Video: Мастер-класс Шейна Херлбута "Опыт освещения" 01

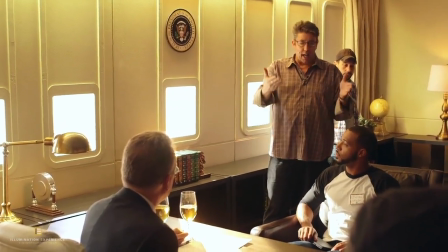(45:27)
So I think my first stroke on Bud, and as well as the president, is lining up
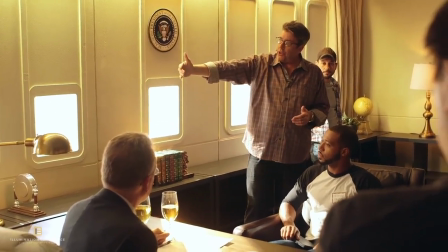(45:35)
a very bright source and push it through diffusion
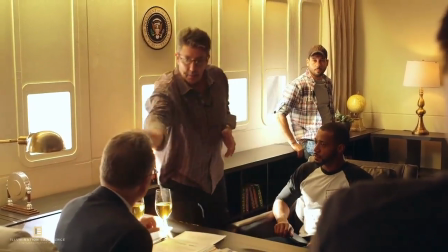(45:40)
to cross back key them so he has some light on him and Bud has some light on him and they're not silhouetted.
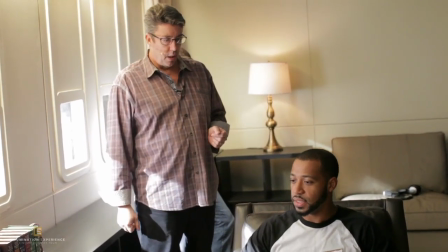(45:49)
Okay. Now we were discussing, that was actually a point of the conversation a moment ago.
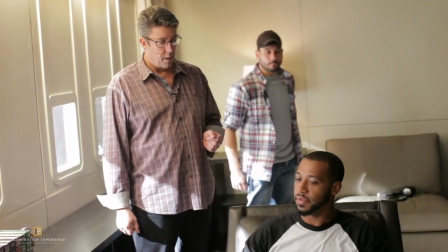(45:54)
The only thing I'm trying to avoid is having it look like the beams are coming from all different sorts of angles,
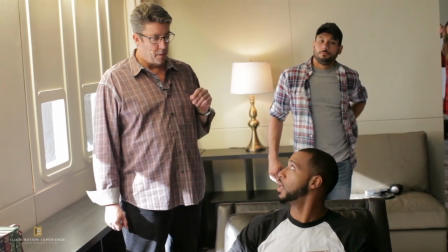(46:00)
which is what we're trying to avoid on the ground, as well as with, like, say, for example, Leica pushing in this way and that way.
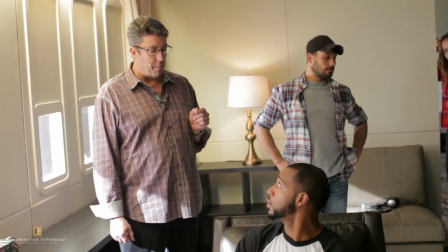(46:07)
Like, would it cause cross-key beams to the... It would if it was hard light, but if it was soft light, it wouldn't, which is exactly what it would be, right?
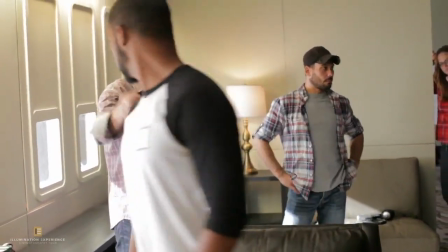(46:16)
The sun would never reach his face.
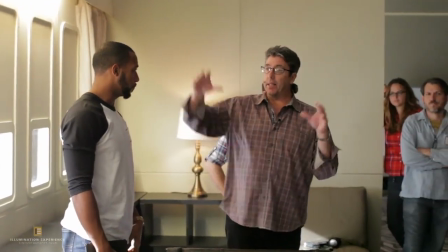(46:19)
The sun might fall on in his hands because, again, it's high noon, but we're going to cheat that high noon a little bit.
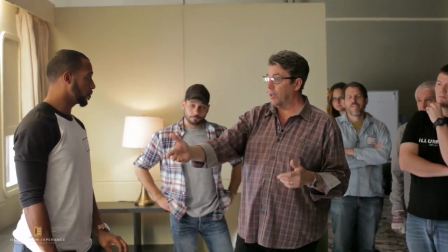(46:26)
So, you know, realistically, the sun would never come into these windows. If it came in, it would only be coming in like in here.
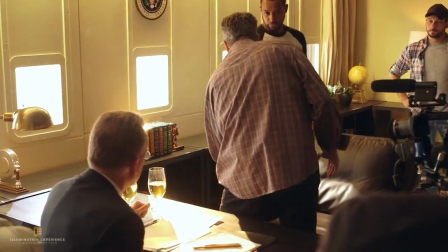(46:33)
So what we're doing is we're sliding reality a little bit so we can get some like nice little hot pools and pockets and everything in there.
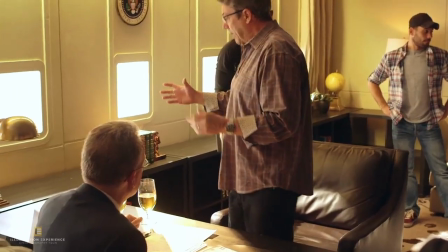(46:42)
But you don't. I think, you know, as I'm sitting in the chair,
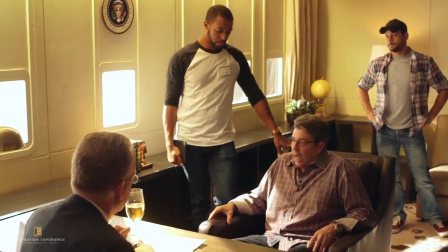(46:49)
looking and I'm seeing,
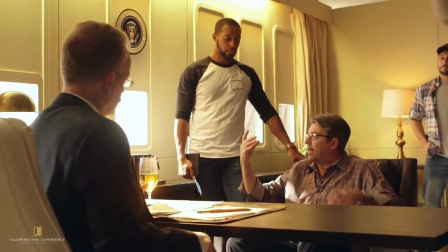(46:51)
I want light coming in from there and I want it bright and soft so it feels like it's coming off the tarmac.
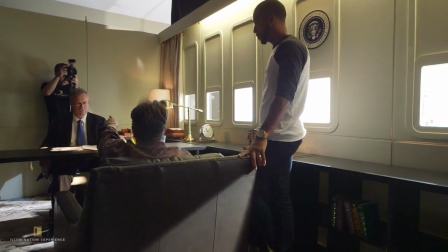(46:58)
See the motivation that's happening on him right now? That is beautiful.
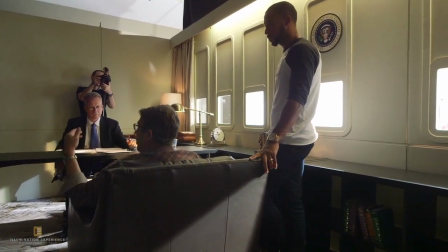(47:03)
It just needs to be brighter. Now we've put a prime lens up so you can go even wider open to look at it.
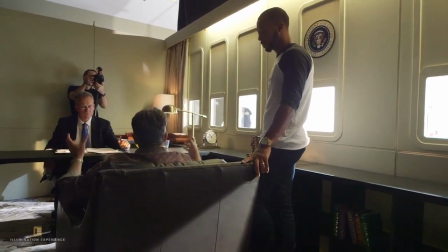(47:11)
But then you'll have to start to bring everything else down. Okay, go wide open.
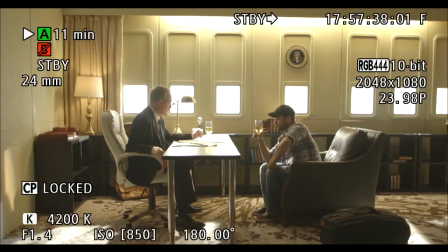(47:17)
Okay, so this is where you could be. Okay? You know, what you get on wide open is,
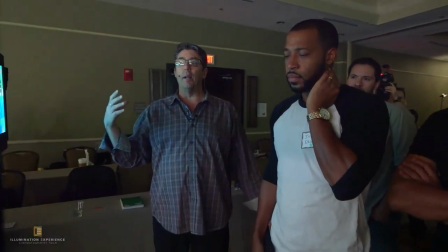(47:25)
it's a little, this is what I'm wanted to continue to tell you.
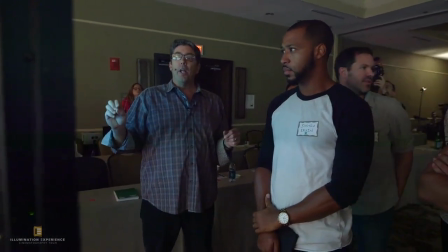(47:32)
You know you need to blow out the outside. You know you need to somehow get some light on them.
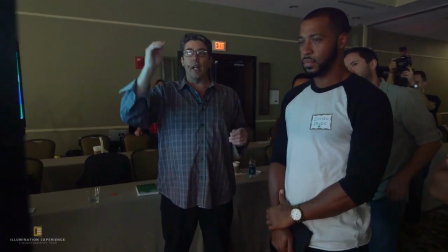(47:40)
But you want to start with the color temp and the lens.
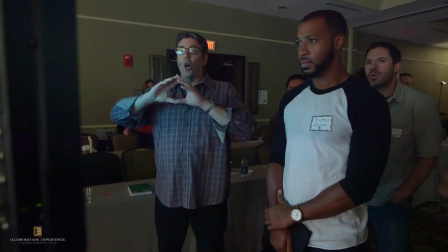(47:44)
Just throwing light on the white is all you do first because that is reality.
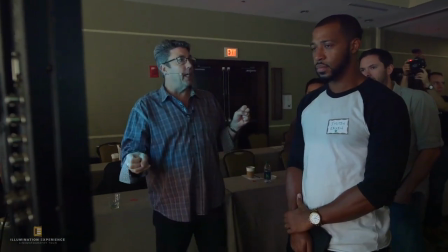(47:50)
You got a blown out windows and you have them in a plane. So you put your lens at wide open if you want.
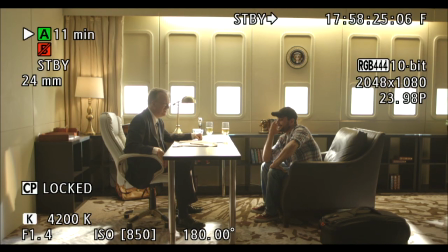(47:57)
Look how much it's already open. We're almost there, right? But you're going to light for an hour and you didn't set the lens first, and you didn't set the exposure, and you didn't set the color temp. Remember, those are the things that you want to do first.
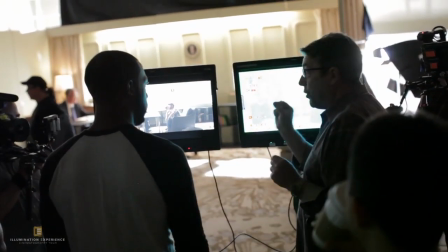(48:14)
Now, what you did by blowing out the white was the first thing you needed to do while you're setting and getting your lens.
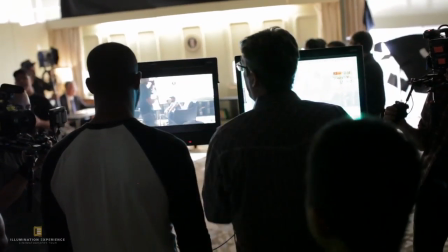(48:22)
But right now, let's stop down to a 2, please.
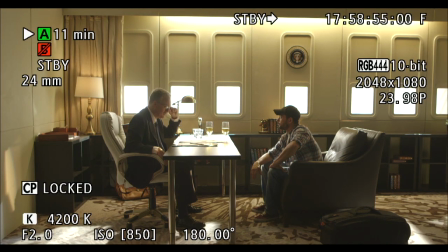(48:27)
Okay, whoa, now we're like, wow, this is really getting in the pocket. We see he's got a good amount of light on him here, right?
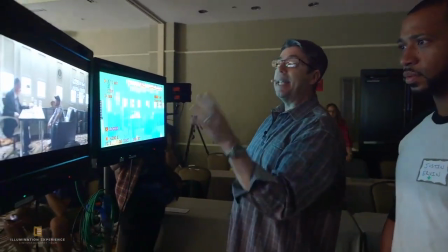(48:37)
We were going to do a lot of lighting with that. So I would say take the hive light and get it over here,
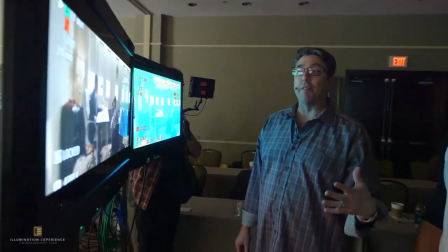(48:44)
put like medium lenses on it and fire it through like a half grid cloth and see if we can get a little more volume on him.
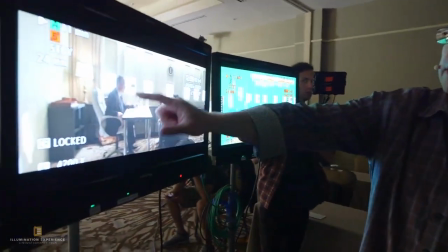(48:52)
The president's not looking bad.
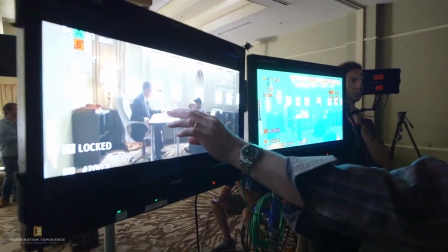(48:55)
Yeah, with the white, you know, stuff on the table, and you can move even something more over there to ricochet on that, but that is all looking beautiful.
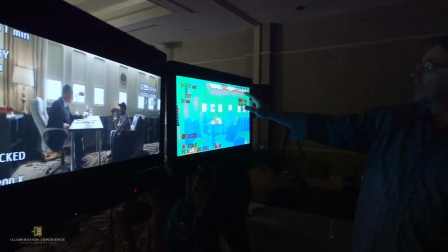(49:04)
Okay, now look at what's going on the false color here. So we want to retain that, right?
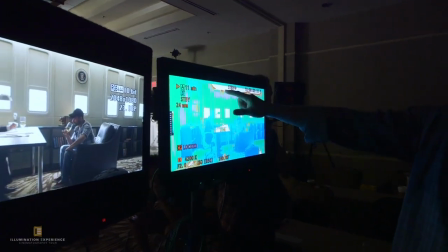(49:12)
Now where our frame line is, it's actually not nuking out. It's actually, we're still in the safe zone there.
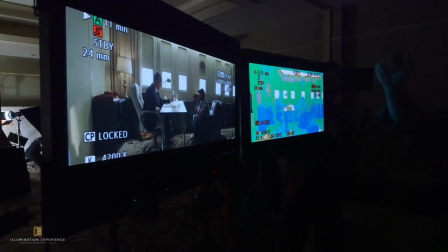(49:20)
We are nuking out a little bit here. So what would you do to kind of help that?
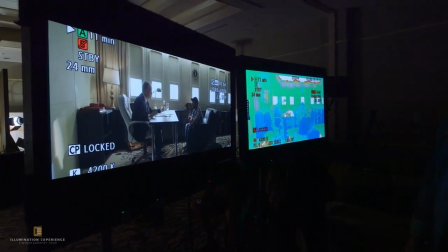(49:25)
Tilt down on camera, please. No, don't tilt down. Never mind.
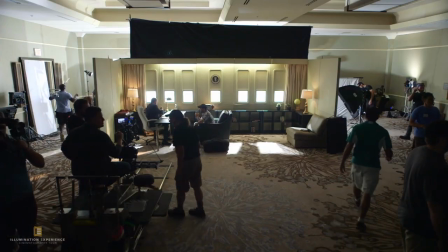(49:30)
Are the Kino flows at 2 foot or 4 foot level?
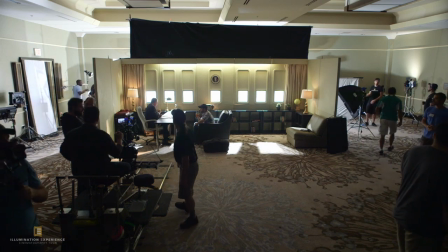(49:35)
What?